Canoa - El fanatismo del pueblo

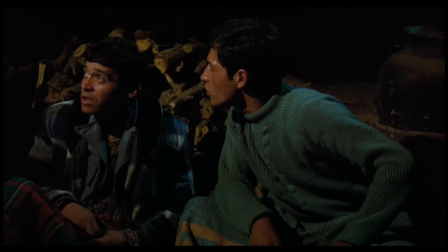Yo, cuando oí esa excusa pensé, pero es que el espectador no sabrá eso hasta entrar en la sala y una vez dentro, pues ya está vendido el ticket.
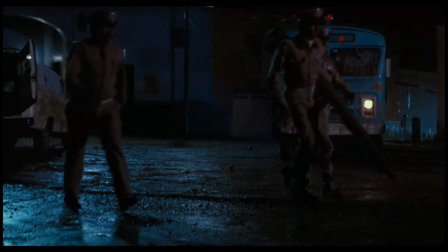Por no mencionar que es una historia reciente, que todo el mundo conocía los acontecimientos y que se sabían el desenlace.
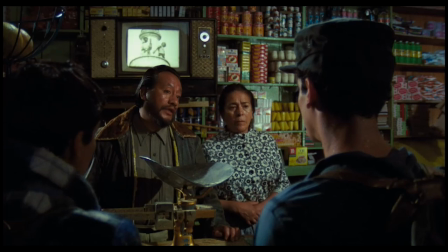En fin, esas justificaciones que se usan cuando algo es incómodo y no quieres reconocer que te pica.
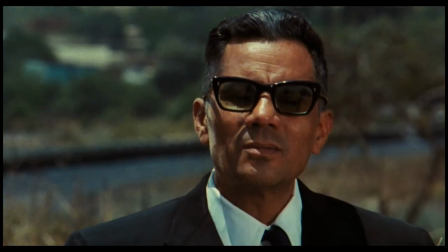Otros elementos bastante innovadores fueron los continuos saltos temporales que desorganizan el hilo conductor de la historia,
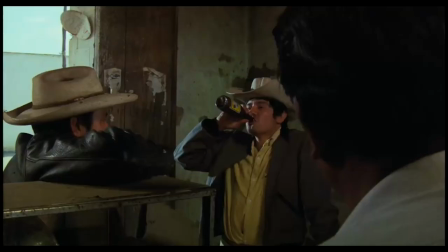pero que sirven para hacer un paréntesis y profundizar más o en los personajes o en hechos puntuales.
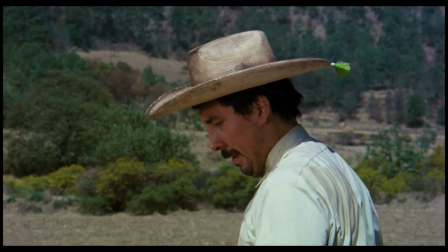También hay que mencionar cómo rompe con la cuarta pared y además lo hace en una posición de contraste con el narrador,
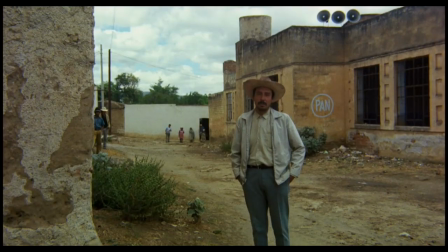llegando incluso a llevarle la contraria cuando están presentando las fórmulas que el pueblo usa para subsistir.
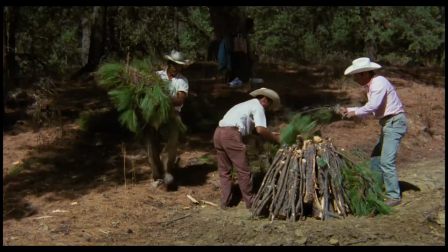Y pensad en esto, San Miguel Canoa, sus habitantes y sus particularidades resultan ajenas al 99% de los espectadores que no son mexicanos.
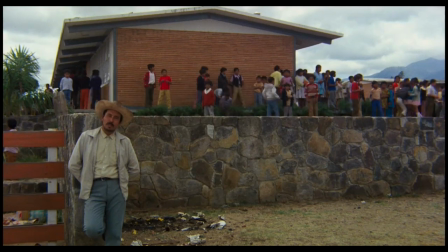Aún así, Kazals consigue profundizar y ofrecer una radiografía social muy precisa del lugar.
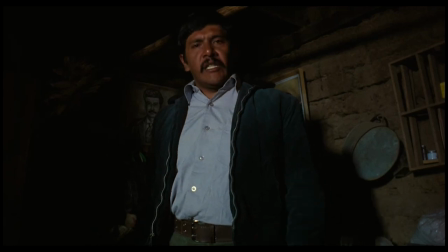Y creo que el salto entre géneros y fórmulas cinematográficas es un recurso imprescindible para conseguirlo.
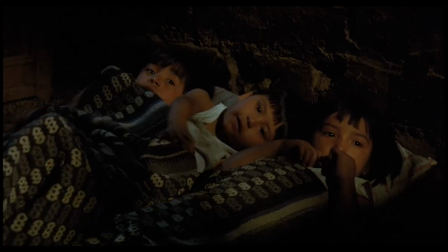A todo esto, hay que añadir que es una película con una fuertísima carga visual.
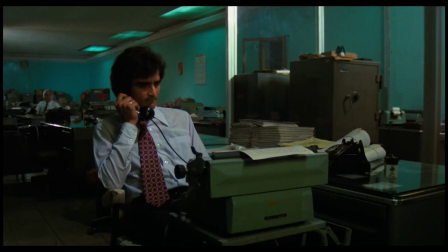Tras la escena inicial de los periodistas, se da paso a otra que, ella sola, bien valdría un análisis de 15 minutos.
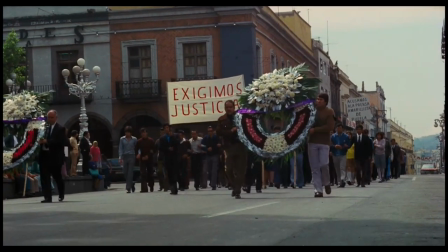Os hablo de la escena de los desfiles. Además, sin decir ni una palabra, escupe una crítica velada y feroz al sentimiento de identidad mexicana.
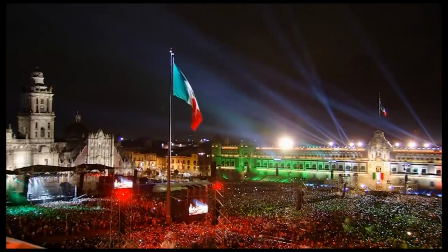Como mencioné al principio, este acontecimiento ocurre la noche del 14 de septiembre, víspera del Día del Grito, cuando se celebra la independencia de México.
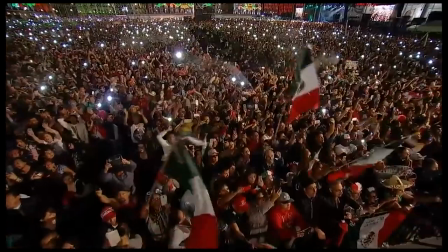Una fecha que simboliza que el pueblo mexicano se liberó del yugo español, maduró como sociedad y todos esos cuentos.
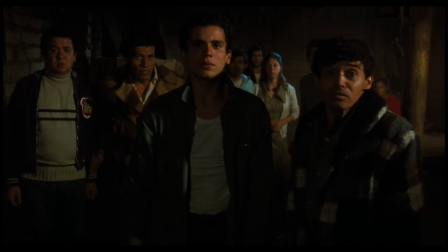Que la víspera del aniversario se produzca un hecho como el de Canoa es cuanto menos paradigmático.
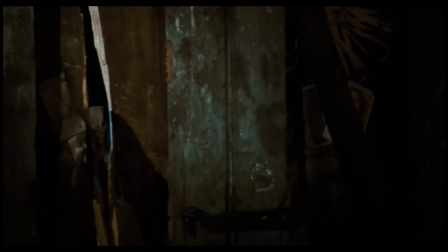En el fondo visibiliza que detrás de tanto mito México seguía sufriendo el radicalismo religioso,
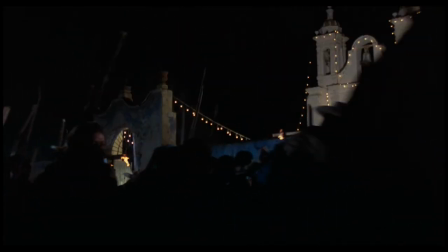el caciquismo y en general unas estructuras de poder y un tejido social que no habían cambiado demasiado desde la época del colonialismo español.
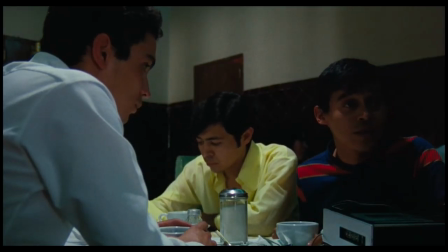La fórmula que usa Casals para subrayar esto es el contraste entre el desfile militar y la procesión funeraria.
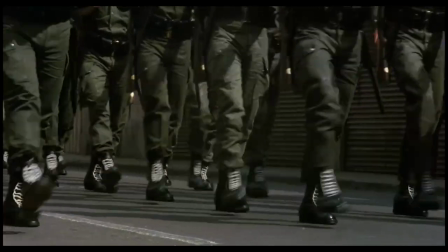Enfrenta la pomposidad y la fuerza del sonido frente al caminar de los pasos silenciosos de la gente,
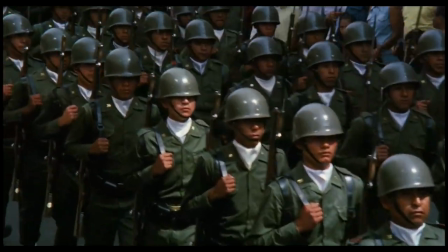y poco a poco vemos cómo el sonido del estado va colándose en la marcha fúnebre.
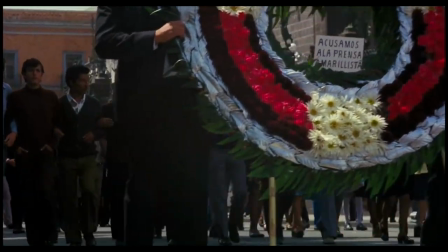Algo que da para pensar, hasta que llega un punto en el que se cruzan y ahí vemos cómo el pueblo, representado a través de la comitiva, tiene que detenerse.
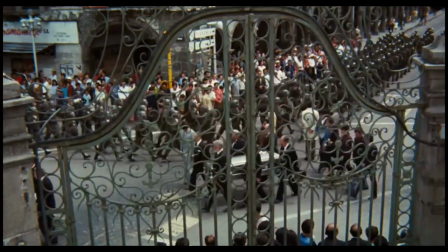El siguiente frame es desde la iglesia. Además, desde un plano muy por encima de donde está el resto de protagonistas o el resto de personas que aparecen aquí.
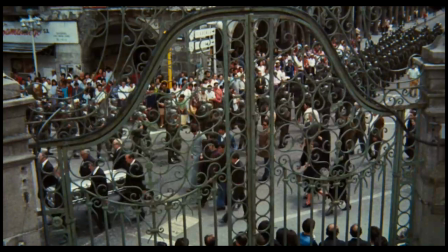En esos fotogramas se muestra como la institución religiosa es una estructura de poder omnipresente que todo lo ve y que por supuesto es hermética.
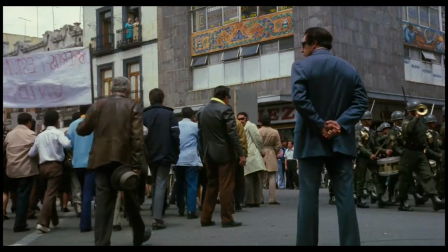Bonito detalle esas verjas cerradas. La escena concluye con las dos procesiones que se cruzan sin mirarse.
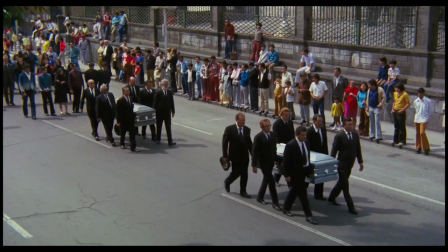Me dejo cosas como el tipo de pasos que lleva cada uno,
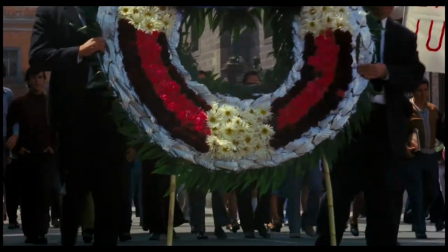las gentes que van en cada procesión y mucho más, pero es que me gustaría hablar de más puntazos que tiene este film.
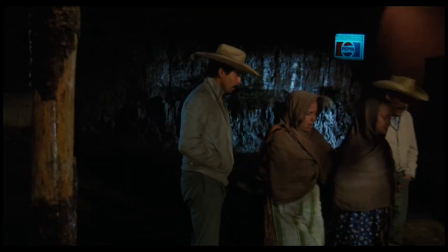La cámara y el narrador no son omnipresentes como un dios, están en la acción.
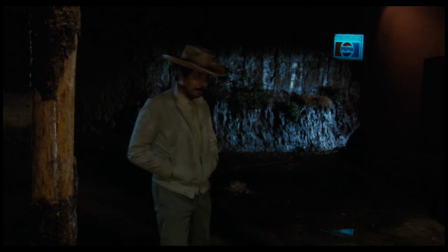Como ejemplo, la conversación que os mencioné antes en la que el campesino contradice a la voz en off.
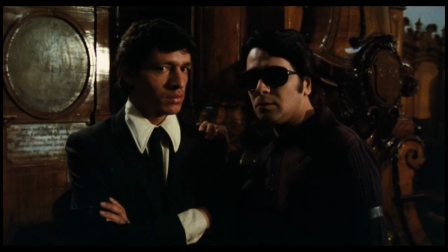Además, que las gentes sientan su presencia y que se pongan a disimular cuando son conscientes de que están allí grabándolos,
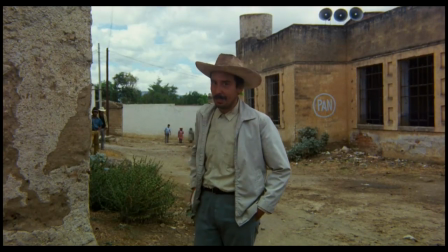consigue generar una sensación de hostilidad, de hacer sentir al propio espectador incómodo, como si fuese en un forastero.
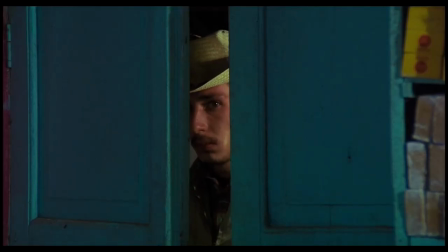Sin palabras, sin decir nada, nos habla del carácter cerrado de ese pueblo. Y hay otros momentos en los que Cazals hace que la ironía duela.
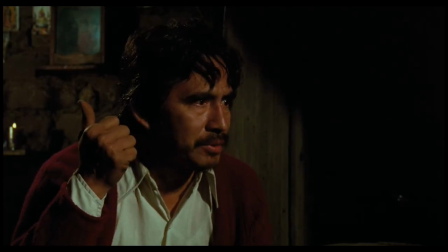Por enumeraros un par de ejemplos.
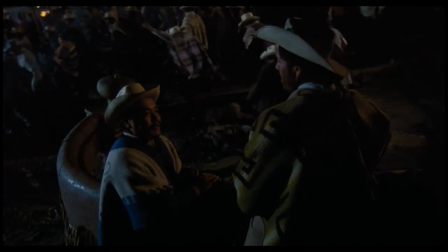Ver a los campesinos preguntarse por sus cosas mientras la turba enfurecida lincha a los jóvenes habla por sí misma del embrutecimiento y la naturalización de la violencia.
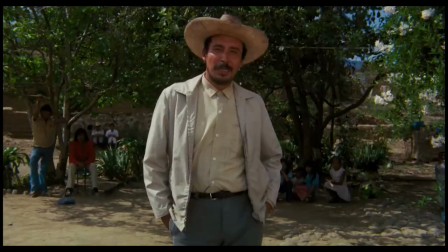O durante el rato que es documental, cuando preguntan qué hace el sacerdote por el pueblo y solo hay que ver quién se posiciona en cada parte.
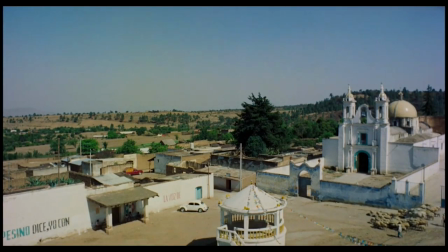O lo referente a la educación. Aunque a la vista se exponga el fracaso escolar, sutilmente se utiliza el tema para hablarnos de la rivalidad dentro del pueblo.
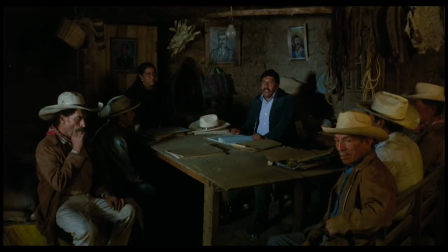Antes aquí, en el mero pueblo, no más había la escuela del señor cura, que ahora se llama Benito Juárez.